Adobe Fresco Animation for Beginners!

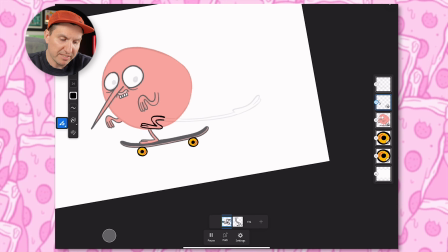(12:15)
So even just to like get a feel for it, you know, that's sort of the movement, but it's like, you know, way too fast.
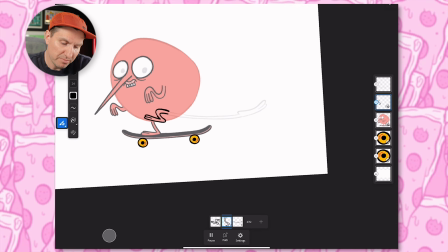(12:23)
It's not the silly dramatic motion that we want. But those are the key moments.
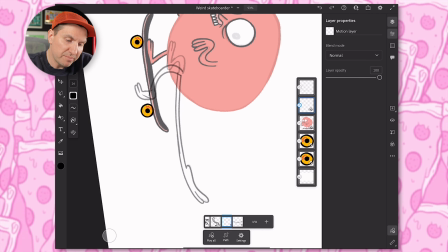(12:30)
And then I'm gonna add a frame after that. And here I'm just sort of like working out what the movement is gonna be like.
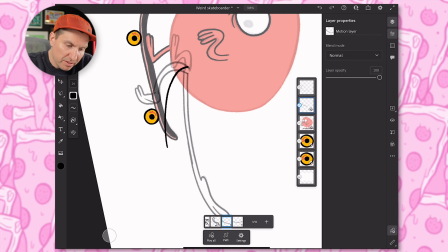(12:38)
So maybe this one is just starting to push back.
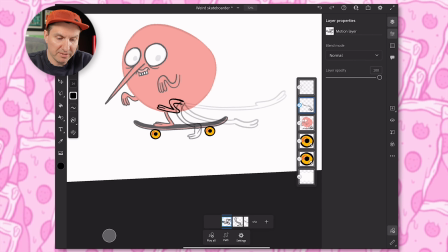(12:48)
Just starting to get longer. We can see what that looks like. And that's kind of funny.
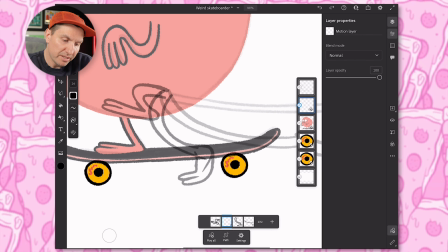(12:58)
Okay, and so I think we should do a frame in between the first position and then the bottom, so like halfway down maybe.
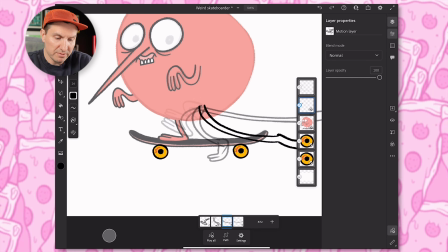(13:07)
So we can see what that's like.
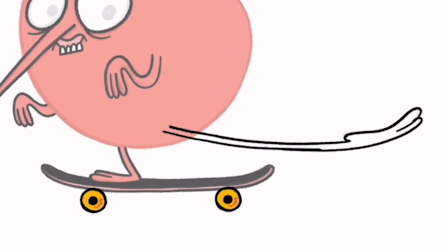(13:13)
See that stagger right there? That's what I'm talking about the amount of frames not syncing up.
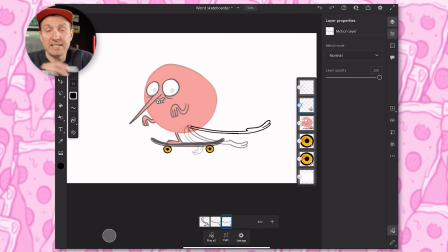(13:19)
So right now we have 5 frames here, so it's gonna get to 10 and then start over, whereas our other sequence has 12 frames.
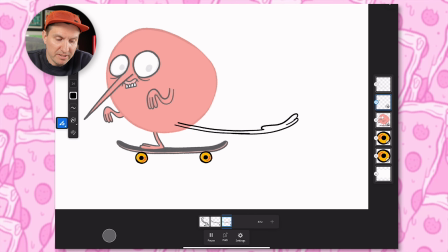(13:27)
So that's why it's doing that weird stutter. You'll see it lines up for 2 and then stutters at 3.
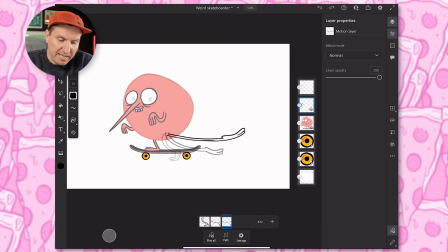(13:33)
Okay, so I know I want this last one to be pretty exaggerated, so I want it to hold there.
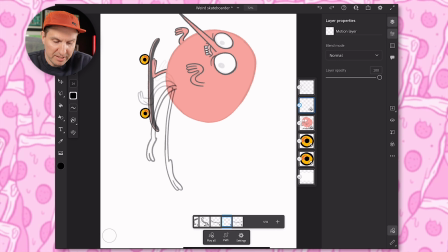(13:39)
So maybe let's try one that's like in between these two to just exaggerate that full push.
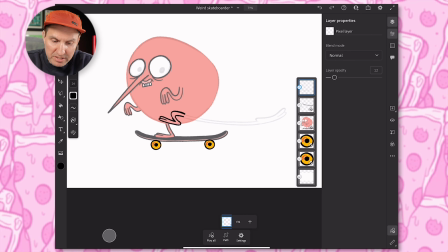(13:47)
And let's actually turn off the sketch so that we don't have to think about that for the moment. All right, I think that movement is pretty funny, but now I don't want it to happen all the time.
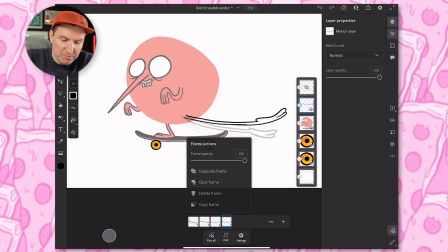(14:02)
So I'm thinking let's duplicate that extended leg
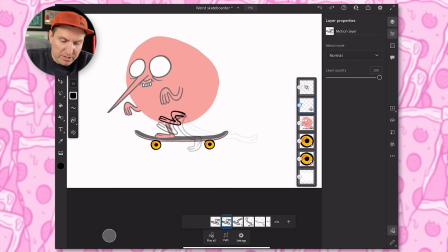(14:07)
a bit and then duplicate the first one a couple times.
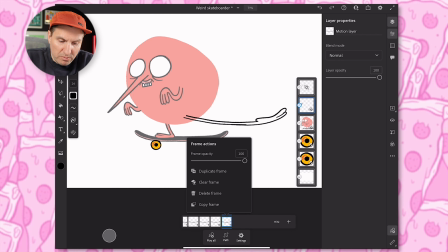(14:13)
Then maybe this last one more time. Let's see what that looks like.
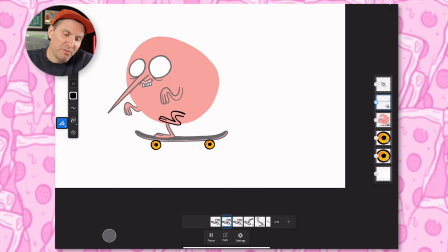(14:22)
So I think that's sort of the silly movement that I was hoping for. And it looks a little bit static now, but that's just because we're duplicating frames, and when we hand draw each of those frames, it's gonna have that sort of motion that we want. So I'm gonna go ahead and draw these all onto my body layer that we have 12 frames for.
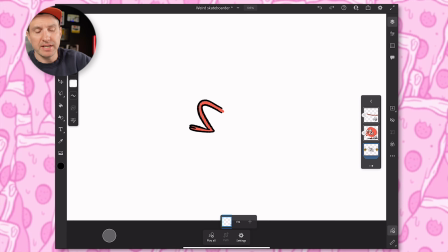(14:46)
Okay, so I went in and I tightened up the leg drawing and colored it in. I decided to keep it on its own layer just to keep things a little bit more flexible, but I still want to move the body a little bit as the leg pushes, but we can still do that because we have the same amount of frames for each one.
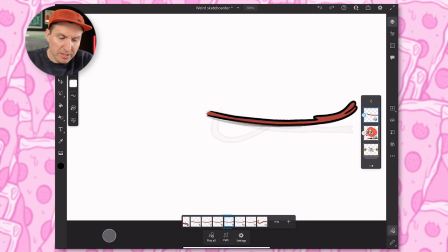(15:01)
So I will show you this sequence real quick. So basically what we did, I just sort of tightened it up a little bit.
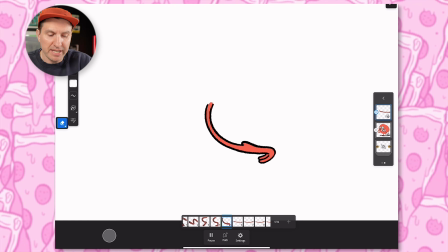(15:09)
And as you can see, it has a lot more energy now that it's all hand drawn and has that little bit of a line boil. Let me go ahead and turn on the monster
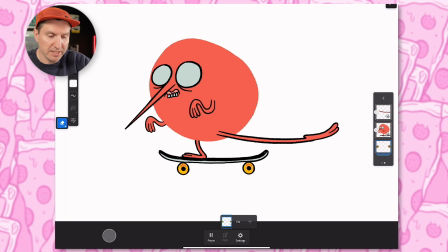(15:18)
and the wheels, and we can see it all together. I think it looks pretty good. I just want to go ahead and shift that body a little bit as the push happens.
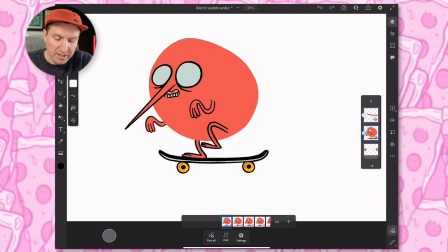(15:28)
So this is super simple. We're just going to click on that monster layer, and then we're going to go to the frame where it happens.
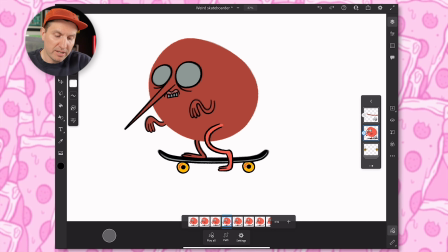(15:37)
So right there, the leg is on the ground.
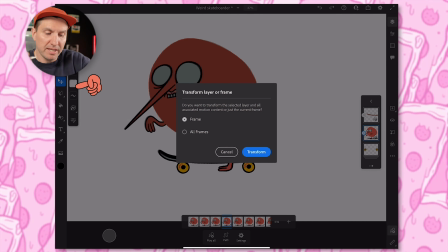(15:41)
So what I'm going to do is go over to transform, and then we just want to make sure we have frame selected and not all frames.
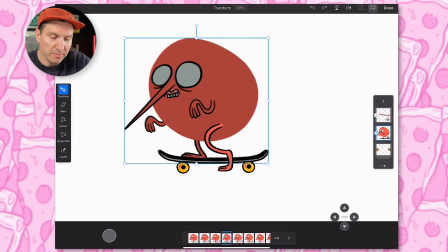(15:47)
So I'm going to hit transform, and now what we can do is just
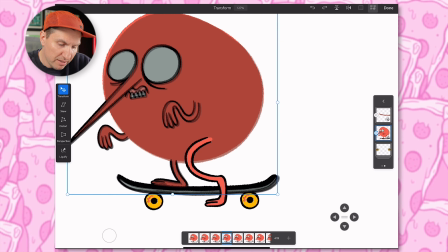(15:53)
shift that body up and forward a tiny bit, and then we can go to the next frame and maybe just sort of match that a little bit.
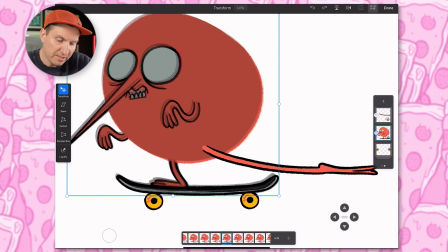(16:07)
And then on the 6th frame, I'm just gonna move it in between those just so it's sort of like a little bit of a subtle transition back.
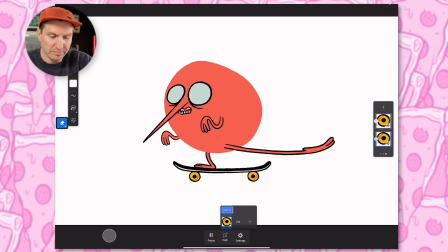(16:18)
Now let's see it all together. Looks good to me. What do you think?